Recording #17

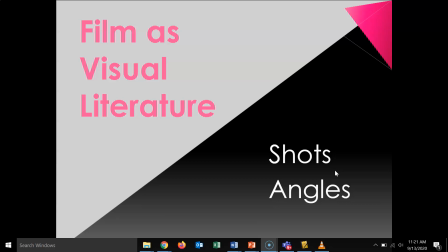Hey guys, Mr. Castro here. I just have a quick lecture here for you to watch on shots and angles, which is going to be the focus of this week. We just finished mise en scène, and so this week we're looking at appreciating camera work.
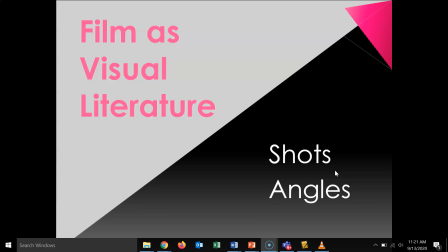And so today we're just going to look at shots and angles and look at some basic terms and just give you some examples, and then we'll talk about camera movement. Then this week's film, I think, as the moment I'm recording this, is going to be Jojo Rabbit,
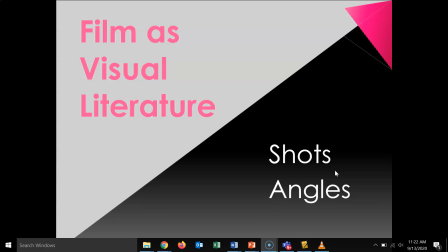and you'll be watching that and just really trying to pay close attention to the camera work in the film. So this comes from page 6 of the textbook. So page 6 is where you would want to be as I just go through some of these definitions and give you some examples.
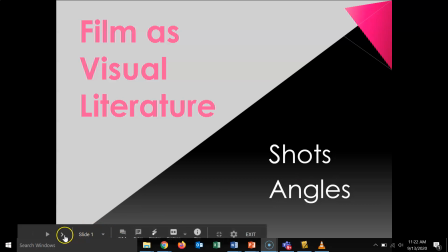So as I said, this week we're looking at shots and angles. So I'm going to start off with shots.
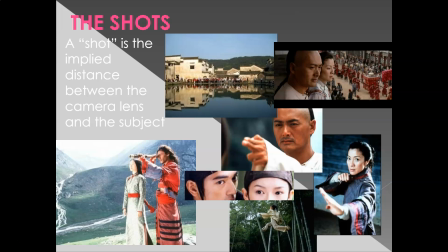So definition of a shot is the implied distance between the camera lens and the subject. So it's basically how far are you away from the subject or the figure in the film. And so there are a total of 1, 2, 3, 4, 5, 6, 7 different types of shots that you will need to know.
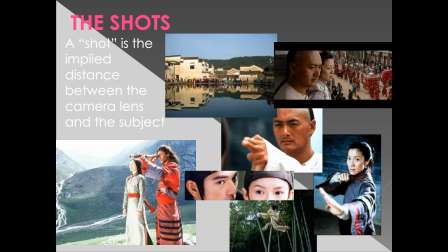And you'll need to know the definition, but you also need to be able to look at a picture and see what, or a shot of the film and see what type of shot it is.
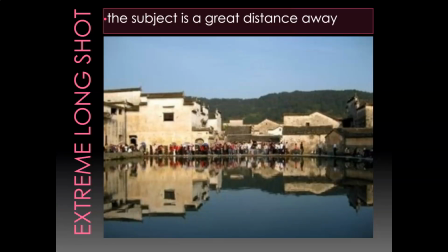So we're going to go from the furthest away from the subject to the closest. So first we have an extreme long shot. An extreme long shot is just where the subject is a great distance away, right?
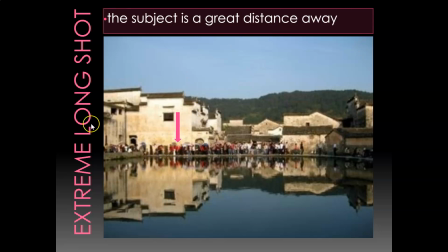So if the subject is there, if you're watching a film and this is the character and you see a scene where it's a close-up and he's walking and then all of a sudden the shot moves to this, right? This is an extreme long shot. And if the director is using this, they really want to just show really more the environment,
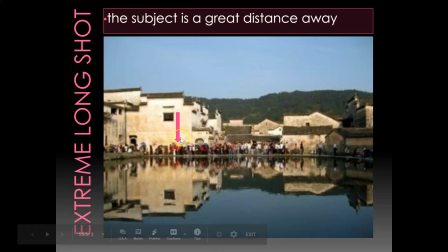the scene that they're in rather than the subject themselves, right? So the subject is not of great importance in this shot. It is really about more the environment that they are in. Then you have the long shot, right?
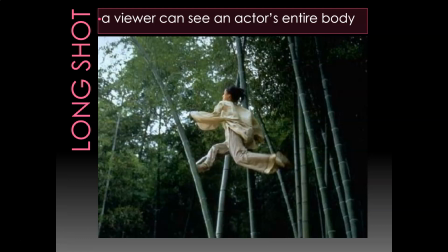So that zooms in just a little bit more. And this is where a viewer can see an actor's entire body. So at this point, the actor can move, you can see what they're doing, not super closed in on their face, but you also have a good sense of the environment.
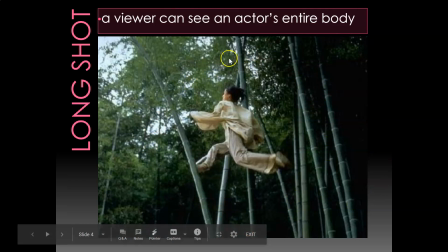So at this point, the director wants you to know what's going on in the world that they're in, the environment they're in, but also be able to see their movements.
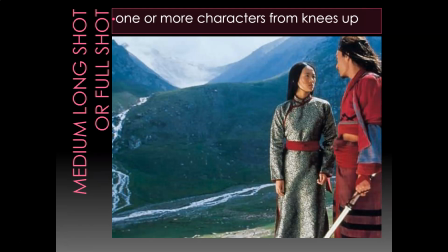And then going a little bit more, you got a medium long shot or full shot. And that is, once again, it just goes in just a little bit more. You get a little bit of sense of their facial expressions. You don't see their full body, but you see most of it. So you're basically at the knees up.
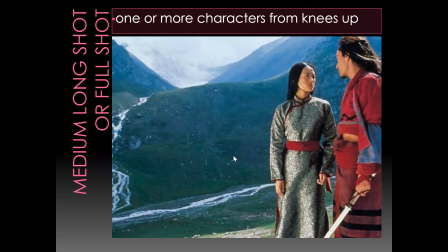But once again, still here you have kind of a dual importance of the environment that they're in and then the figures themselves, or the actors.
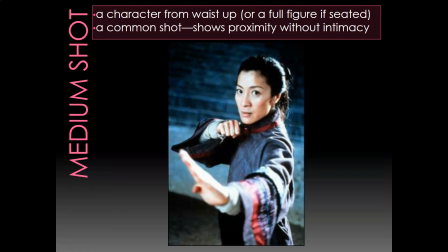Then you have a medium shot. So make sure you know that this is the most common shot there is. So when you're watching a film, this is the most common shot you're going to see. And so at this point, you are seeing a character from the waist up. And why is this used more often than not?
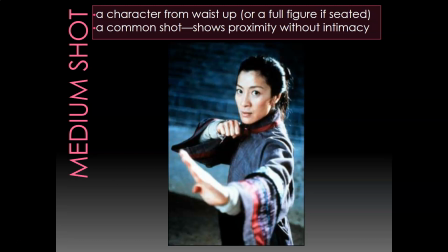Well, one, you get a greater sense of their face and their emotions and their emotional responses to what's going on, but you also see their environment as well. So you kind of get both of those things. So what it says here, you have proximity without intimacy.
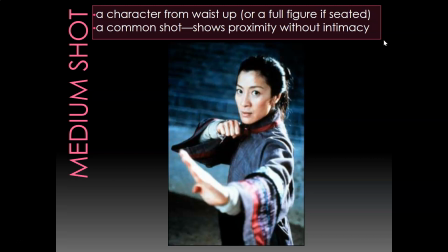So you're close enough, you can see what's going on, but it's not super involved as far as understanding what's going on with their emotions.
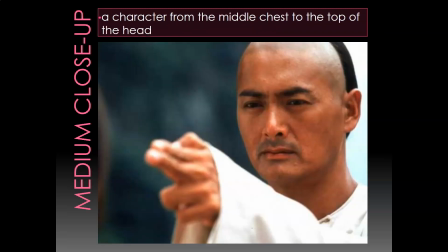Now you start getting closer and into their face. That is where the director is really wanting you to be aware of their emotional response to what is happening in the scene. So if you have a medium close-up, this is where you have a character with the from the middle chest to the top of the head.
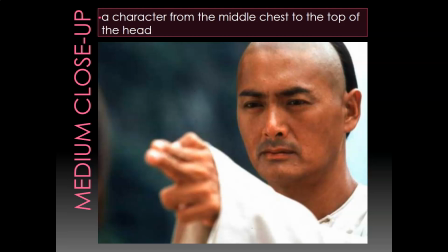So just going in just a little bit more. But you still do get a little bit of the environment there. But here you can obviously see kind of the intensity, right, of the actor there.